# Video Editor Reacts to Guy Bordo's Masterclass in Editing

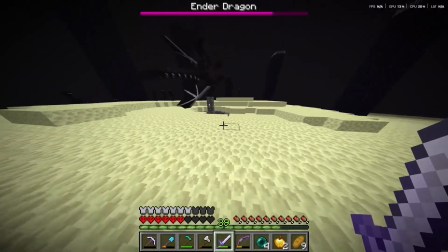[24:51] Come here. Oh, that was close. I almost died. Come on, come on, come on, come on.
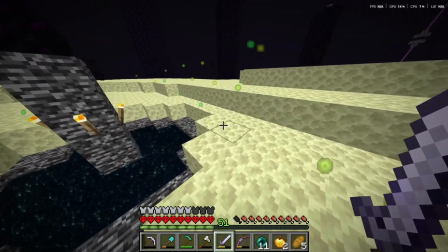[24:58] Yes, let's go. I really just beat Minecraft without breaking the laws of physics.
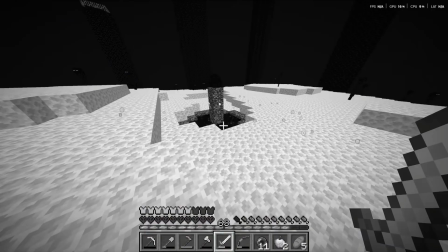[25:03]
You see how quick that end battle was? Because honestly, watching someone fight and doing the same repetitive thing isn't that interesting. That was a good decision by him.
Or did I? Let me rewind a few minutes to when I entered the end.
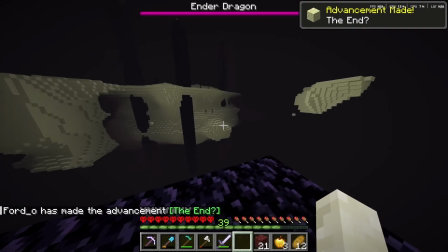[25:19] As you can see, we spawned on a platform with no connection to the main end island,
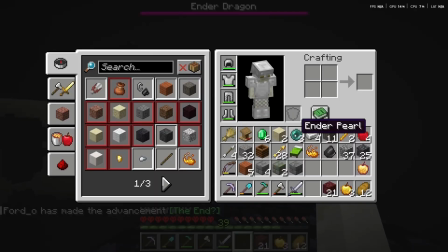[25:23] which meant that the only way for me to reach the dragon and beat the game was to either break gravity by bridging or break the law of relativity by throwing a pearl.
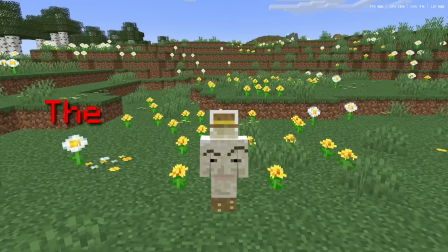[25:30] So this run is actually invalid, and it's impossible to beat the game without breaking physics on this specific seed.
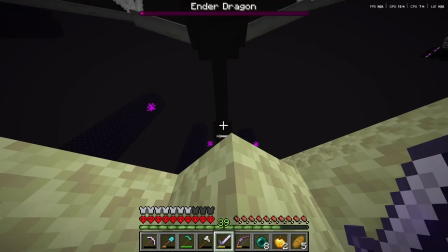[25:36] But it really doesn't matter because the ender dragon doesn't drop anything and it breaks the law of conservation, so this video is pointless.
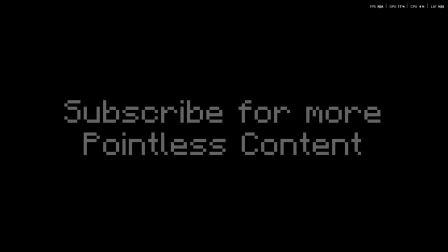[25:43]
That was an insane ending by him. Like, the whole thing, he probably knew he was going to get flamed by all the physics people. So he just said, okay, this video is pointless. So that now that any criticism about physics just doesn't matter because the whole run doesn't matter anymore.
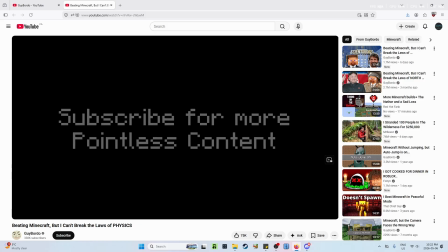[25:59]
Honestly, I can't glaze this guy enough. He's a better editor than me. Visual effects, storytelling, sound effects, music.
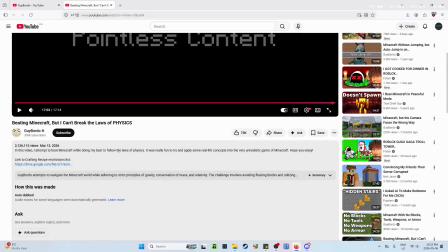[26:07]
This guy has all his bases covered, man. Is it him editing his videos? Yeah, this guy has all his bases covered.
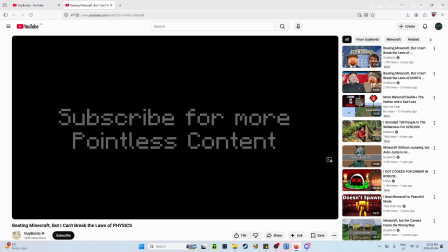[26:13]
It's insane, his attention to detail, man. From all the YouTubers I've watched, Mr. Beast, Fulton, Imangaji, this guy with 338k subscribers is by far the best video editor. And some of them have whole teams behind them. Every edit is intentional.
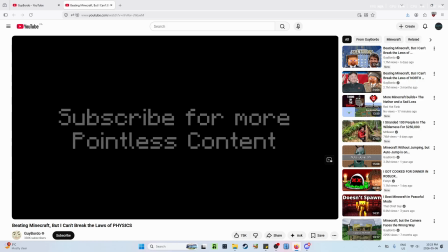[26:31]
Every sound effect intentional. Even music change intentional. From what I've seen so far, from what I've reacted to so far, this guy's triple S plus tier editor. If you liked the video, consider hitting like and subscribe and comment below who I should react to next. See you later.